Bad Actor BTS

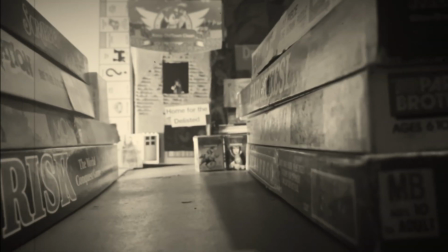0:00 Welcome to the behind the scenes for the bad actor. This week I want to focus on how I keep costs down while animating very fast.
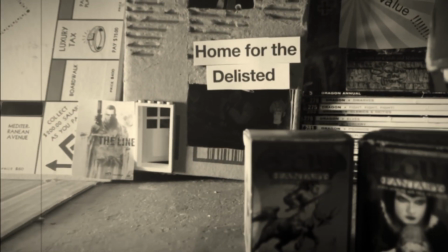0:08 First scene first. I embrace the scale.
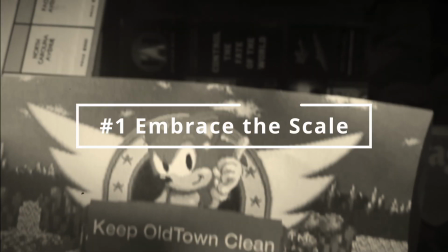0:12 Lots of the props I use are common things I have laying around the house, and I never try to hide that.
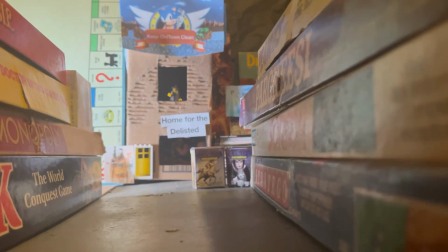0:18 By setting my story in the city of games, I'm able to use the board games I already have as building for this intro shot.
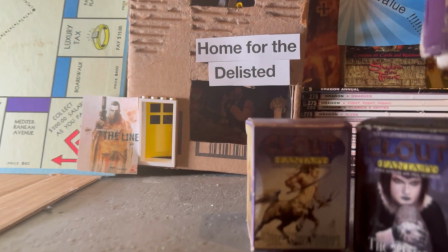0:25 That isn't just cheap, it's also interesting.
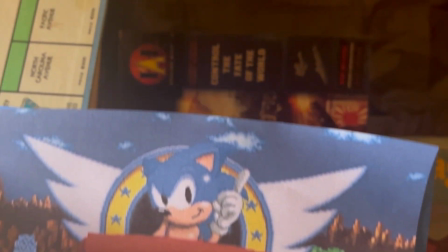0:28 If people are looking for their favorite game in the background, they are not nitpicking my admittedly rough animation.
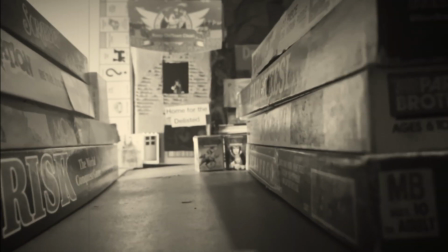0:36 This shot isn't even animated.
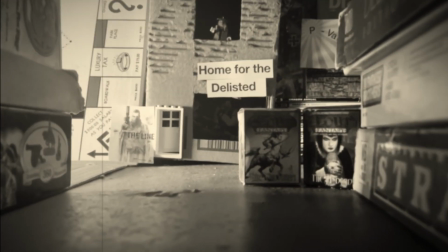0:39 I just swooped the camera through the setup on a selfie stick, but I think it establishes mood and setting well.
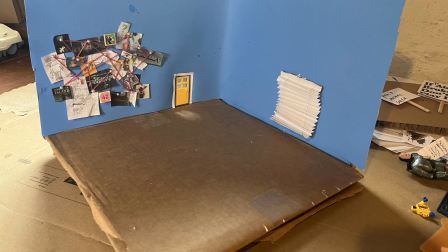0:46 The office set is made from half a box that producer Ann built out for me. It is wallpapered with a $1 piece of poster board from the dollar store, which is exactly how my normal office is built.
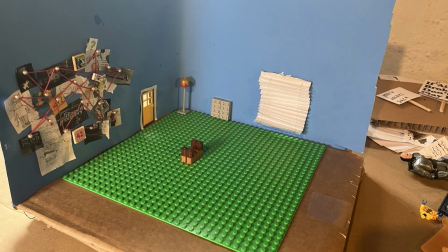0:59 The only requirement I gave her was that it needed to have a labeled door,
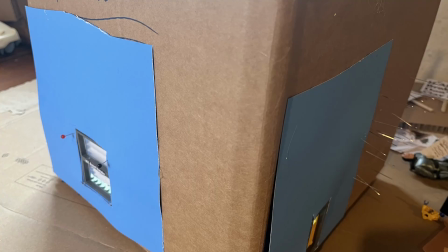1:03 a window with blinds, they're a Noir staple, and that my normal desk needed to be used.
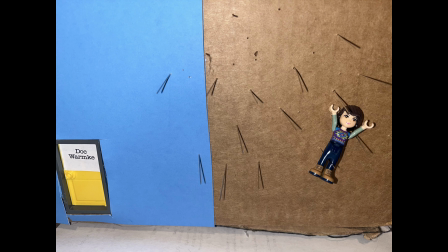1:09 The murder board was her innovation. The pins are, in fact, straight pins, which makes the back just as murderous as the front.
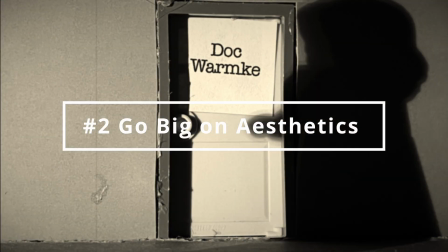1:17 Now let's talk Noir. The first episode of this series parodied Dragnet, and Dragnet isn't a noir.
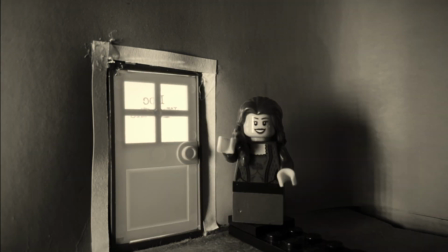1:24 It's a reaction against noir storytelling.
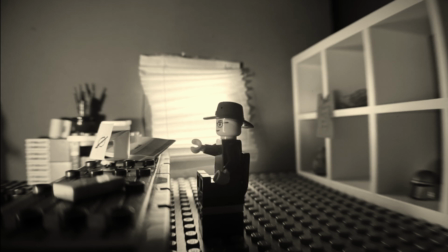1:27 A behind-the-scenes video isn't the place to get into it, but let me know if you're interested in the detective fiction family tree.
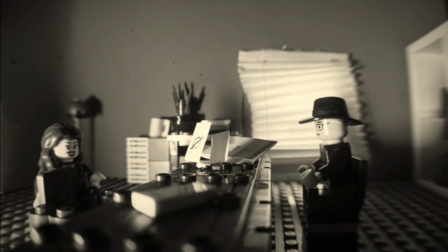1:35 Some parts look the same, tough guys in brimmed hats shown in black and white, but under the hood, they are completely different.
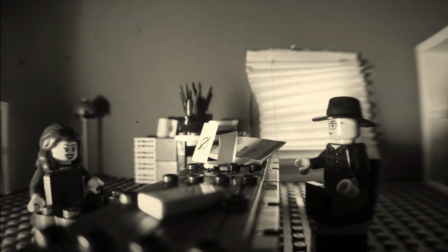1:43 This episode, however, is a straight noir.
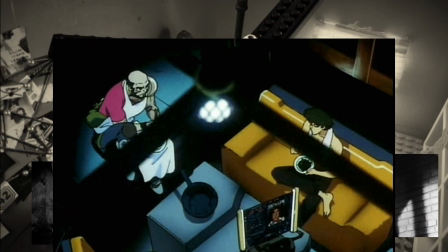1:48 I rewatched The Third Man, The Maltese Falcon, and Cowboy Bebop to get the aesthetic and find specific shots I wanted to quote.
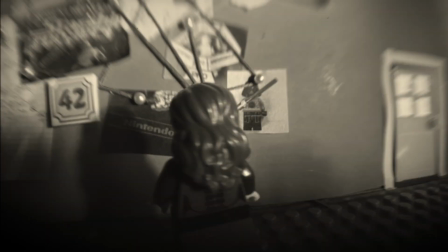1:54 Dragnet is all about simple shots that can be easily edited together. In contrast, in Noir, you compose like you are painting a painting.
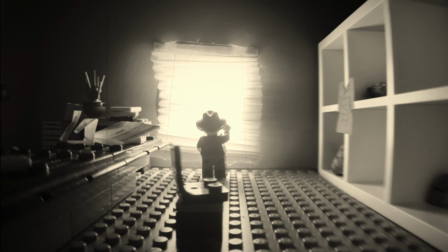2:02 Put stuff in the foreground. Avoid simple parallel lines unless you're using them to trap a character. Use silhouettes. And, speaking of contrast, get so very aggressive with lighting and shadows.
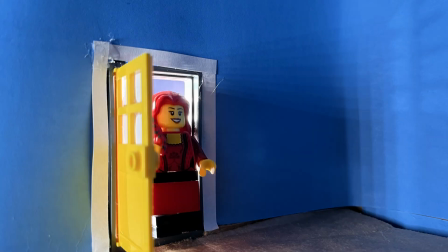2:19 I would argue that lighting matters more in a noir than any other type of film.
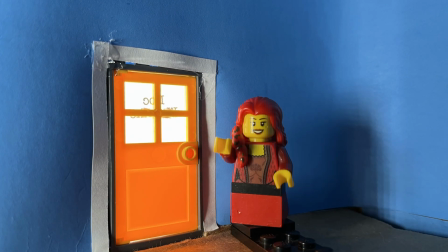2:24 But because it is so important, it's actually surprisingly easy to do.
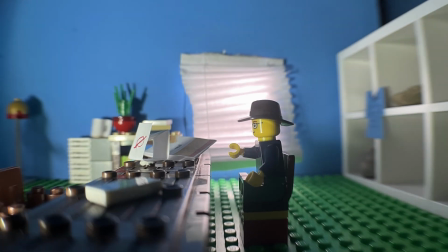2:28 In most types of film, if someone notices the lighting, you've done something wrong.
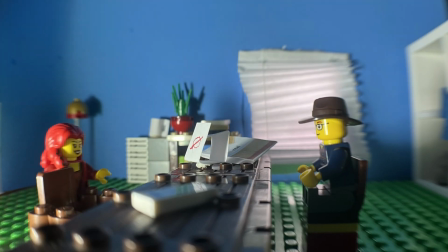2:34 You want it to be natural. Fade into the background. Noir ain't got time for natural.
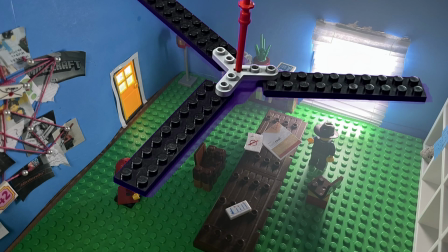2:41 Hard lights are the rule of the day. I have a pair of cheap LED panels, they're $15 a piece on Amazon, that I use for my normal shooting.
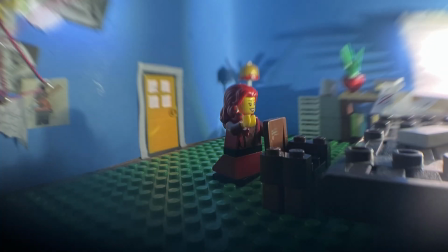2:50 I still use them on this a bit as fill lights and to create the window glow,
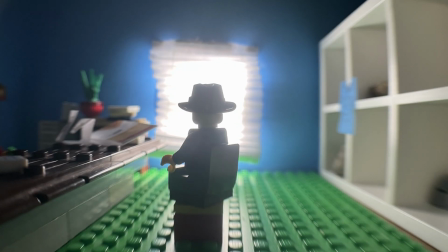2:56 but I did a ton of work with a flashlight to get hard shadows. Do I recommend flashlights for normal lighting?
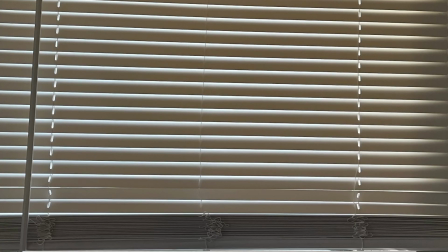3:03 Lord, no. But noirs are not normal.
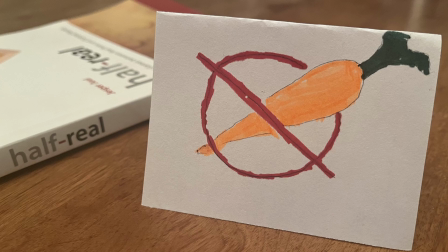3:07 I also put a piece of tape over the end of the flashlight with a shaped hole to be able to highlight faces.
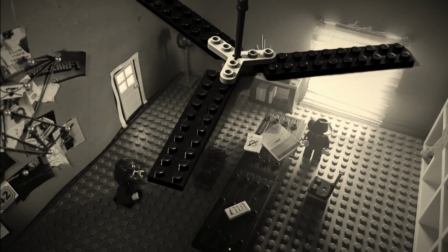3:13 This is called a cookie in industry speak,
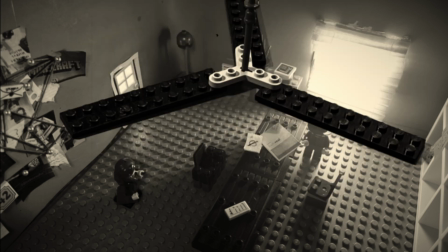3:16 and I was planning to do a more elaborate one to create the classic window slat look, but in the end, I just didn't need it.
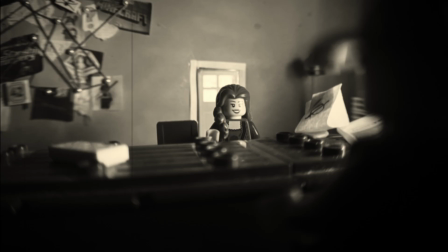3:24 That's actually my next budget animation tip. Planning is easier and cheaper than shooting. I always have extra ideas for extra gags. If a shot isn't working, I generally have a backup, so I just switch to plan B. I try to avoid ever sending good time or resources after bad.
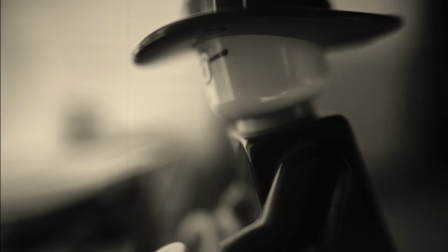3:44 If it doesn't work on the first try, I cut sling and move on. It can be painful to take extra time in prep, but time spent in reconnaissance is rarely wasted.
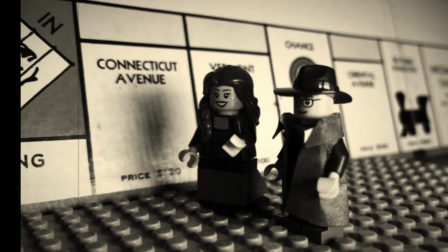3:55 The street shot is one where a mix of planning and flexibility paid off.
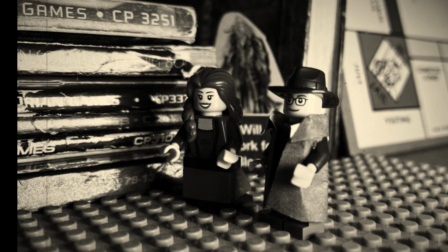4:00 Originally, I had thought I would shoot a short bit of street and then loop the footage, like when Scooby-Doo is running from a ghost.